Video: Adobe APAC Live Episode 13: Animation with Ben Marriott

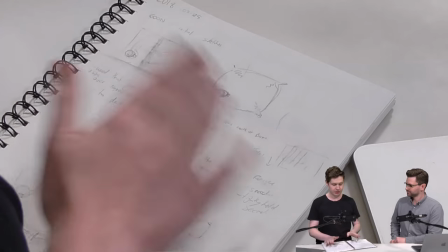495s
this time the script wasn't locked but all I knew is it's gonna have a goon box and a goon sack in the video so deciding how detailed
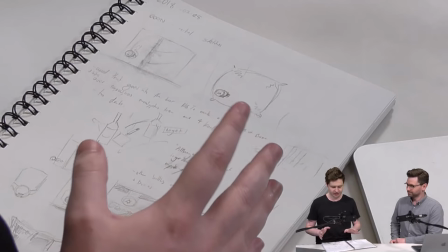502s
to make the goon box so it's readable as actual goon box and not actually as I'm just a just a cardboard box or anything,
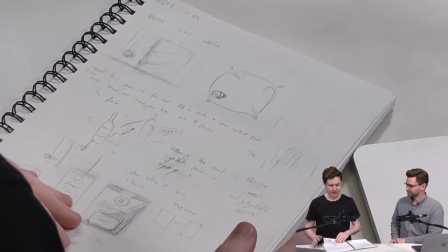509s
but not getting too close to the brand, so I get sued on Fringe on copyright. And then during the Goon Sack as well, just trying to make sure that, you know,
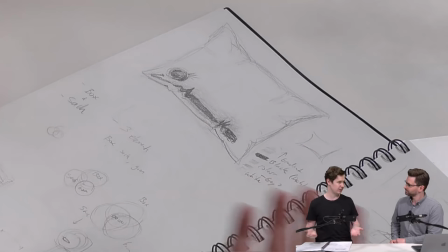517s
it reads as sort of shiny metallic because if it's essentially just grey, it would be a grey blob and working out the shape.
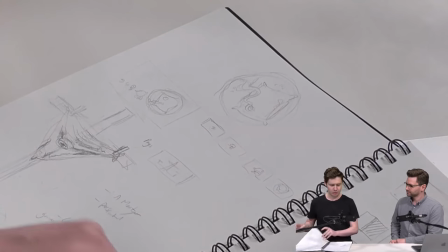524s
So fiddling out those things was important first of all.
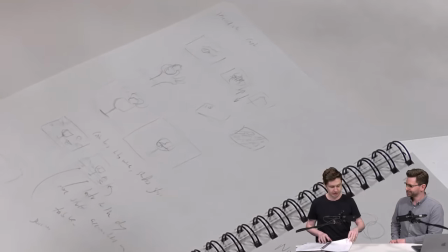527s
And then, like, I took a break, which I must have been working on some project, and come back to this a few months later with a script lock,
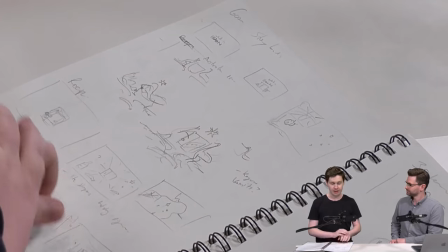534s
and then I have sketches, like a really rough thumbnails of the storyboard you notice my handwriting is indecipherable mainly to encrypt my ideas so they
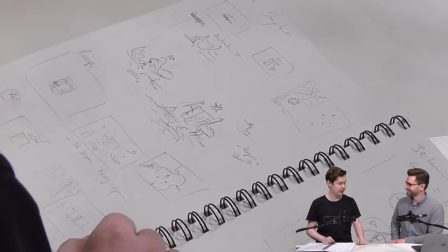542s
don't go out on the stream very clever no it's um i do this really fast yeah so you can see these are so rough this is um
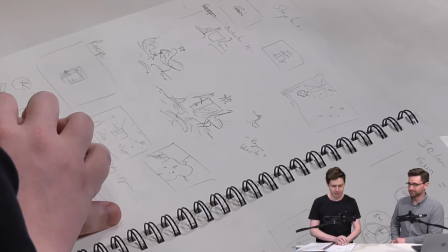548s
this one here you'll see that's a coat of arms that we'll be talking about mostly throughout this video but yeah it's really rough there this is
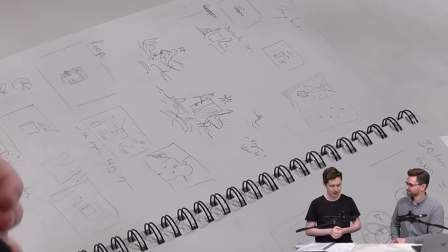554s
just information that i can use later to translate into photoshop because i don't I don't really like spending a lot of time on paper
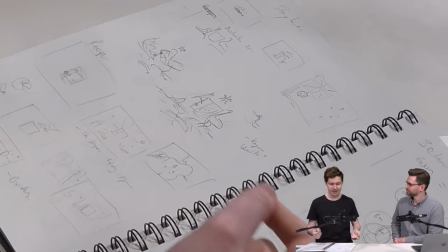563s
and pencil because I really find it more comfortable to use Photoshop because I've got an undo and I can crop and duplicate and do all those things that would
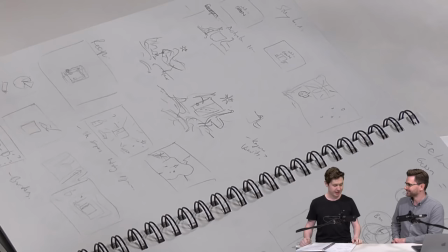571s
just take more time. No command Z in real life. No command Z, although I have slightly developed a twitch where my hand will do that movement.
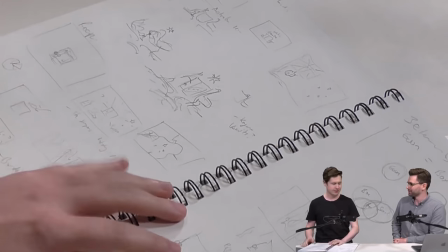578s
I've had dreams where I could, yeah, control Z until I woke up. That would be wonderful. One day.
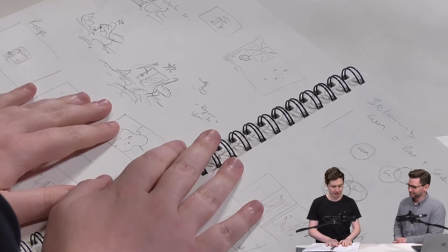583s
That's good times. Yeah, one day. Excellent. So that's pretty much the sketching process done.
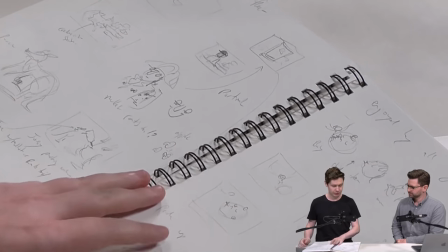588s
So that happens. Just getting all the ideas down. So I just got the rough ideas for the frames, like I knew there was gonna be maybe like 10 scenes.
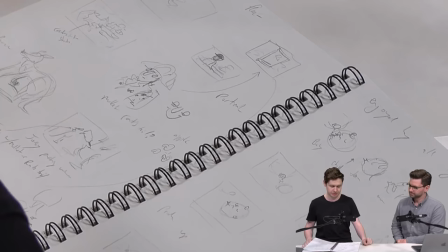596s
So we're gonna have it, just filling up those 10 scenes with ideas, what gags would work and what wouldn't. Just experimenting, getting the rough sort of composition down. Great, excellent. Okay, so then we get onto the computer portion of the CV. Yes, now we jump into the tech. Into the tech. So we're gonna start out in Photoshop?
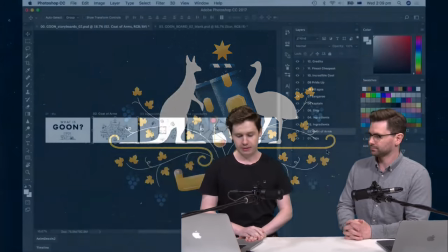615s
We will, we'll start up in Photoshop doing the storyboards. so I like to work with motion design I think it's important to have sort of a waterfall process
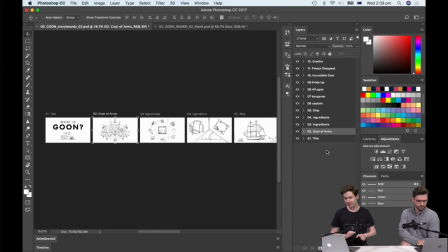623s
okay where especially when working with clients because this is a self-directed project there's not as much you know consequences if that doesn't happen but I like to get them the script script locked and then I make the storyboards then I make the assets and texture them and then do the animation because
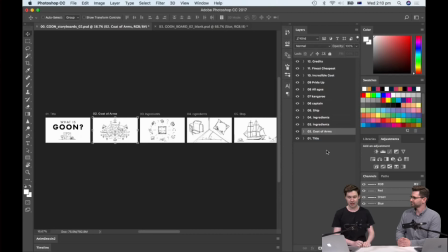638s
changing your mind is becomes a lot is a lot easier to do at this stage in a storyboard then later when everything's animated right so try to make sure everything's approved by the client, in this case, myself, before I go on.
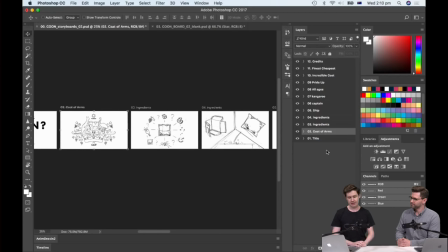651s
Because I mean, there'll always be changes right up until the very end. So, but try to minimizing them as much as possible. This is, yeah, this is an important step. And we had a question from Justina.
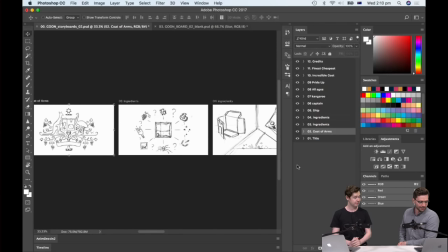664s
I think I called you Christina before, sorry about that. How long did the storyboard take you approximately? So I know there was like nine months or something from the beginning to the end, but I think she means like how long actually would you typically spend on that sketching storyboard phase and maybe also this phase?
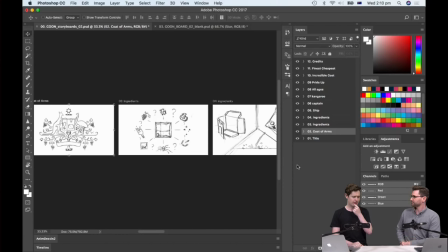678s
Just sketching on the paper, I probably spent, that's probably a few hours in there, maybe six hours total. That was spread across months, so there was probably about three sessions there. And a lot of that's stewing in the back of my mind. Like, there's no deadline for this project, so I was not in any rush, so whenever I had time, I'd get to it.
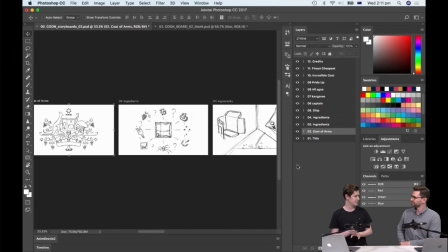697s
But I find it really helps to have space in between the sessions where the ideas can brew, because if you just have a deadline, like I'm going to animate it, I'm sorry, I'm going to sketch it in the morning, and build the assets in the afternoon, you're only restricted by how good your ideas were in those four hours.
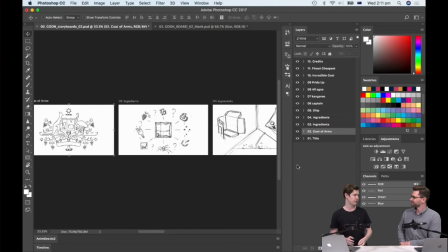713s
But if you leave it the next morning, you've got a few more hours to think about it and you might have better ideas. So I think leaving it until as late as you can to make any concrete decisions, it's really helpful. A lot of creative people like to work to that deadline. Yeah, I suppose, yeah.